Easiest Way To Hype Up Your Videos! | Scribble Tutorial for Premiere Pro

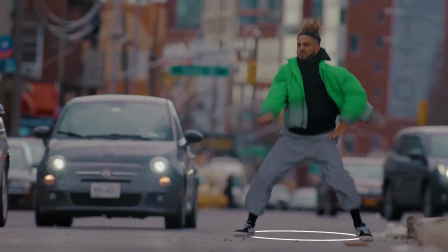0s
Scribbles are fun little add-ons that can completely set the mood in a video that's meant to be fun.
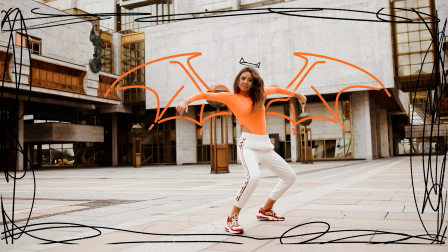5s
So let's see how to enjoy using them in Adobe Premiere Pro.
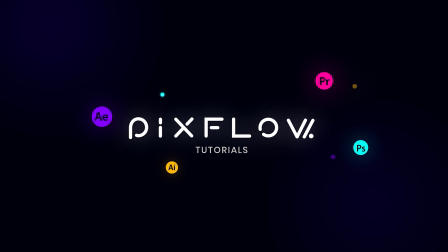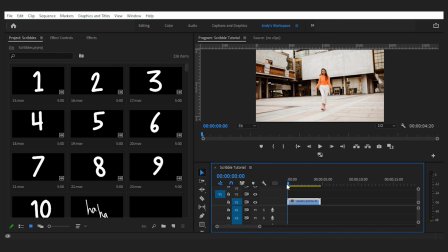14s
Alright, before we begin, keep in mind that there are two parts in creating a nice scribble effects in your video.
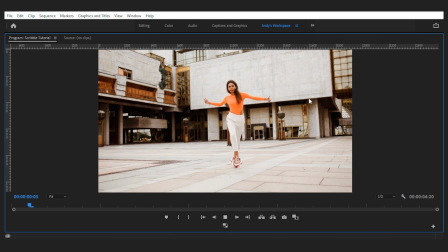21s
First is creating the scribbles and drawings, and second is applying them to your footage. If you're good at drawing and you have a nice drawing tablet, you can draw your own scribbles and bring them to Premiere Pro to use.
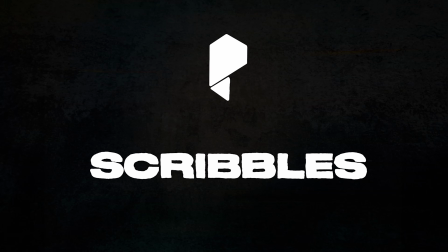33s
But as it is not the case for many of us, I'm actually using the scribbles pack from the Pixflow that has every cool thing I need for this effect.
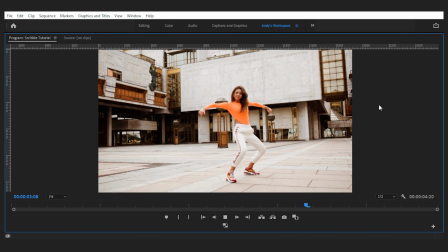41s
So I can go straight to the second part to add the scribbles to the footage I have here of some girl dancing.
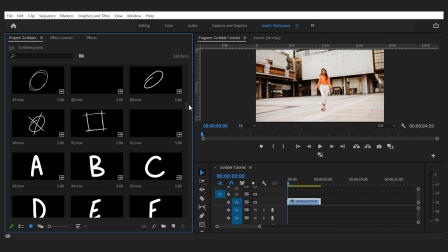48s
Scribbles are great in complementing or visualizing the movement,
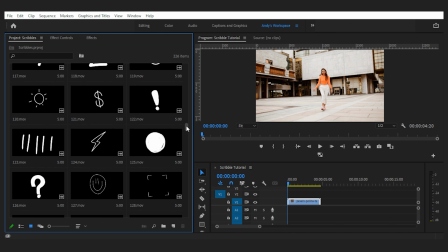52s
so what I'm gonna do here is to start from the beginning and find some dance moves that can have some scribbles with them.
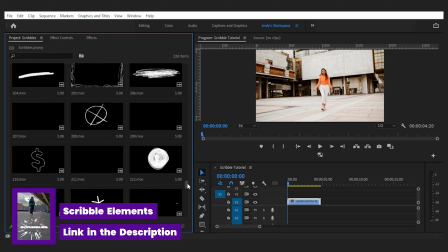59s
You can see that I've imported all the items from the scribbles pack, which can be found from the link in the description, and I can easily hover over them to see what they are.
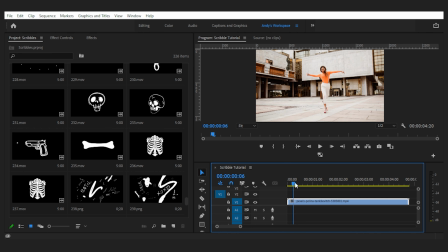68s
Now let's analyze her moves. Here's the first one where she puts her feet on the ground.
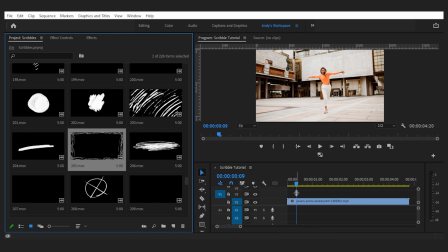75s
So let's find some elements that kinda implies the hit. But first we can add this frame to spice it up.
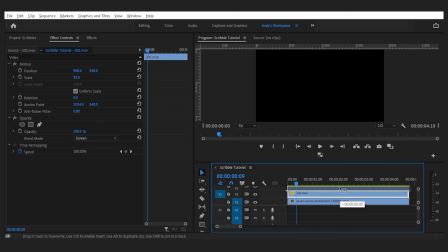82s
Set the blending mode to screen to avoid haze over the footage and duplicate it to make it punchier.
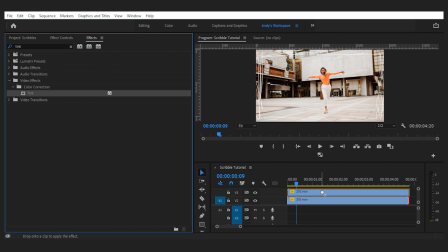88s
Now to differentiate the white frame from the bright background, we can add the tint effect to them to give them some color. Maybe the same orange as her shirt. Map both of them to orange and this is how it looks.
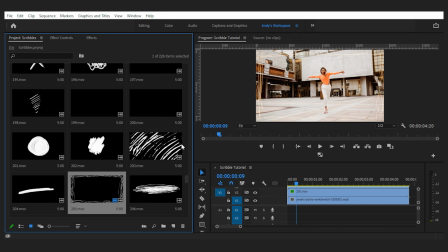104s
Next, we go for the hit and search for something that can match with it.
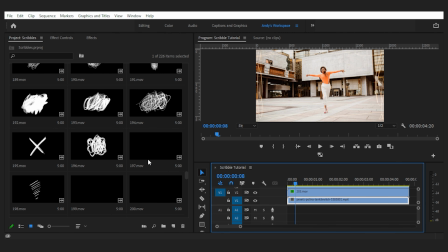108s
Right here on the timeline, and this item is somehow okay for that. So let's drag it to the timeline and match them by changing the rotation, scale, and position of it.
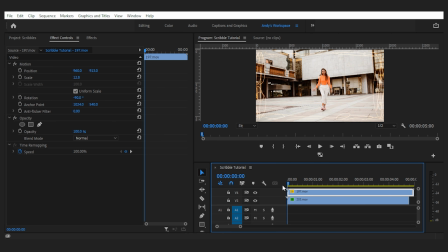122s
And then we need to match the timing of the animation with the hit precisely. Also trim it and increase the speed. Now I duplicate this scribble for the other foot as well. And tweak the setting for the other foot. And there is our next move, where she somehow kicks something. So we need an element like exploding or breaking or something like that.
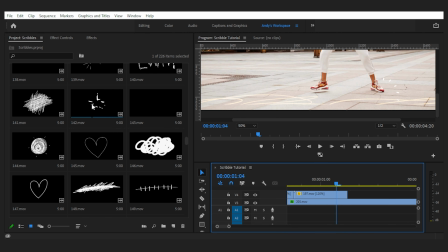156s
Yep, this is it. Let's drag it in here and try match them properly.
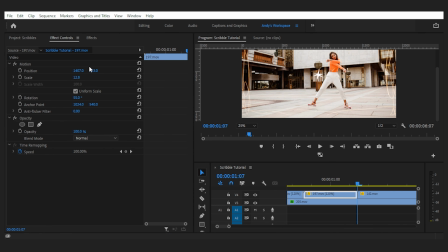168s
Also change all of their blending modes to screen.
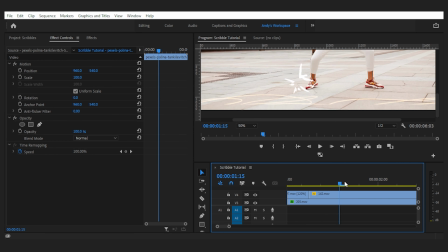178s
But it's too slow, so let's trim it and speed it up by pressing R on the keyboard, which is another way of changing the speed. Let's have a quick playback. I'm gonna rotate this one a bit. Alright, now it looks better.
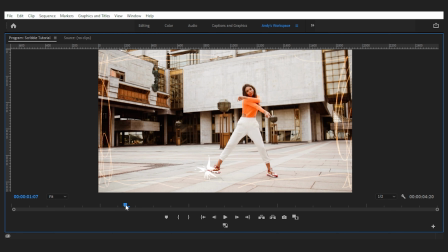200s
The next dance move that we're going to complement with our scribbles is this hand swiping here.
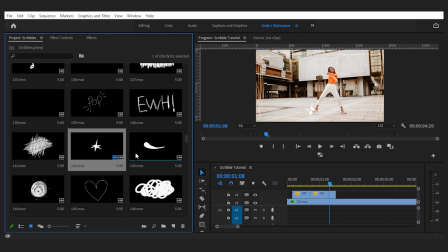211s
Okay, it's right here, a line that goes from right to left. So let's match it again.
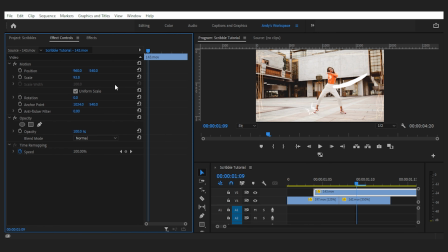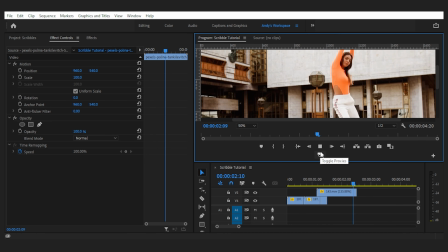224s
So far, so good. Preview them all together.
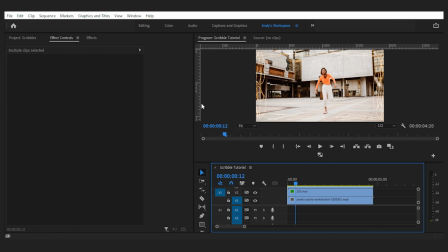231s
Nice, the only problem is that they're not clearly visible, so let's change their color to something dark. And keep in mind that when you have a dark item, you can't set the blending mode to screen, so I'll change them to multiply.